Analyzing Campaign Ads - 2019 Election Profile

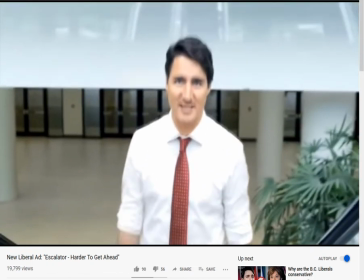In my plan, we'll kickstart the economy by investing in jobs and growth and lowering taxes for
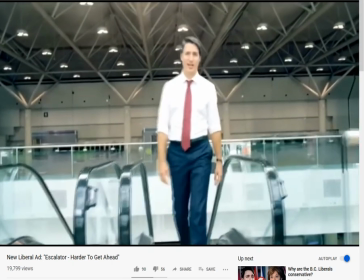our middle class that's real change so
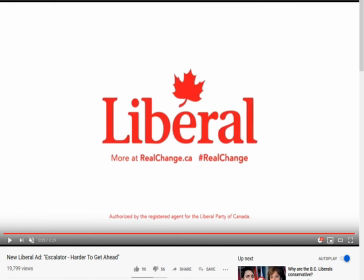that one was quite effective for the symbolism that the liberals were trying to get
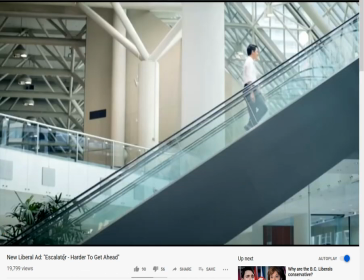off were trying to present when they had justin trudeau walking on escalator not getting anywhere
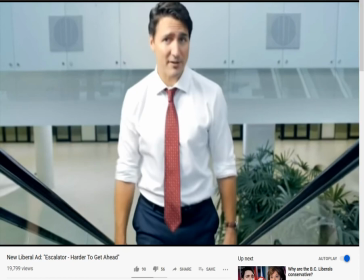this is something that a lot of people could relate to
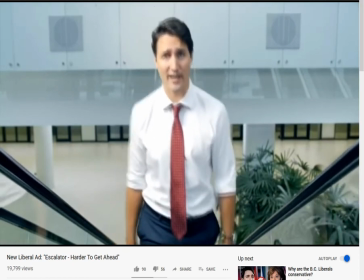back in the back uh in 2015 like this was exactly
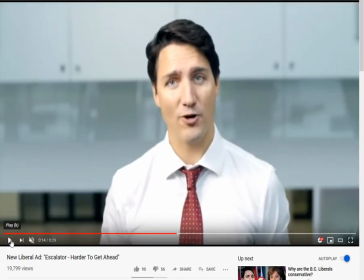the type of thing that after nine years or so of a government being in power you're there's a lot of problems that still don't get addressed and a lot of people who grow fed up with the current government and want something different so when you put
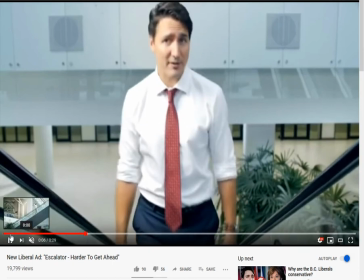this symbolism in of what the average canadian could have felt like walking
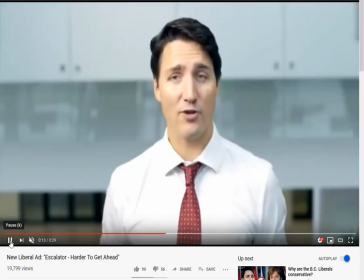working every day and not being able to get ahead pay their bills that was extremely effective and then to have it when he starts saying his
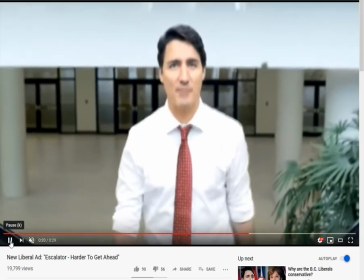plan that it starts working in there and they're working forward you could see why this ad
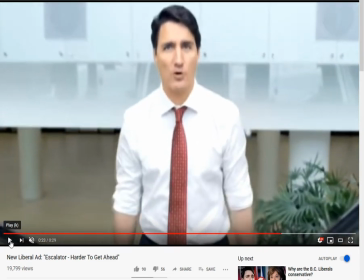might resonate with some people this was a missed opportunity with andrew
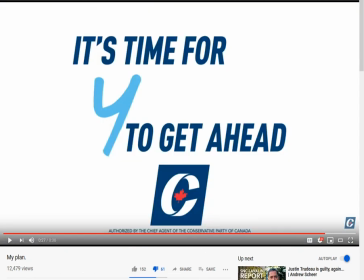sheer this ad right here he he's just going to to be appealing to those that already are going to vote for him already are going to support him he's not gaining any new voter and it's not really going to attract any of the swing voters or those
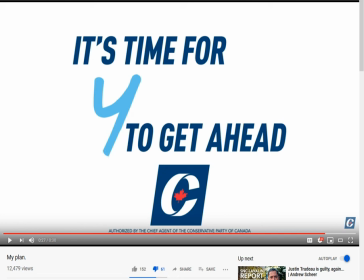people that don't pay attention to politics but as election season rolls around they kind of just sort of figure out what's going on over the last four years and what these parties are promising there's plenty of people that are like that but he's not going to gain anyone from this act Now, it's still early.
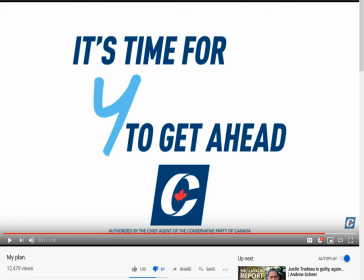They could still come out with something effective, still come out with something good. But this ad was a missed opportunity, if you ask me. So, those are the two slogans for the Liberals and for the Conservatives.
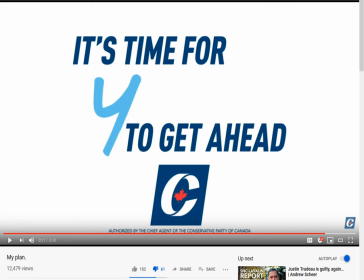We'll end up seeing more ads as the election season moves on. But I think for now, that's everything. I want to thank you all for joining me on the podcast today. uh well on the channel i don't do a podcast anymore uh i'm adrian lloyd this is just my stupid opinion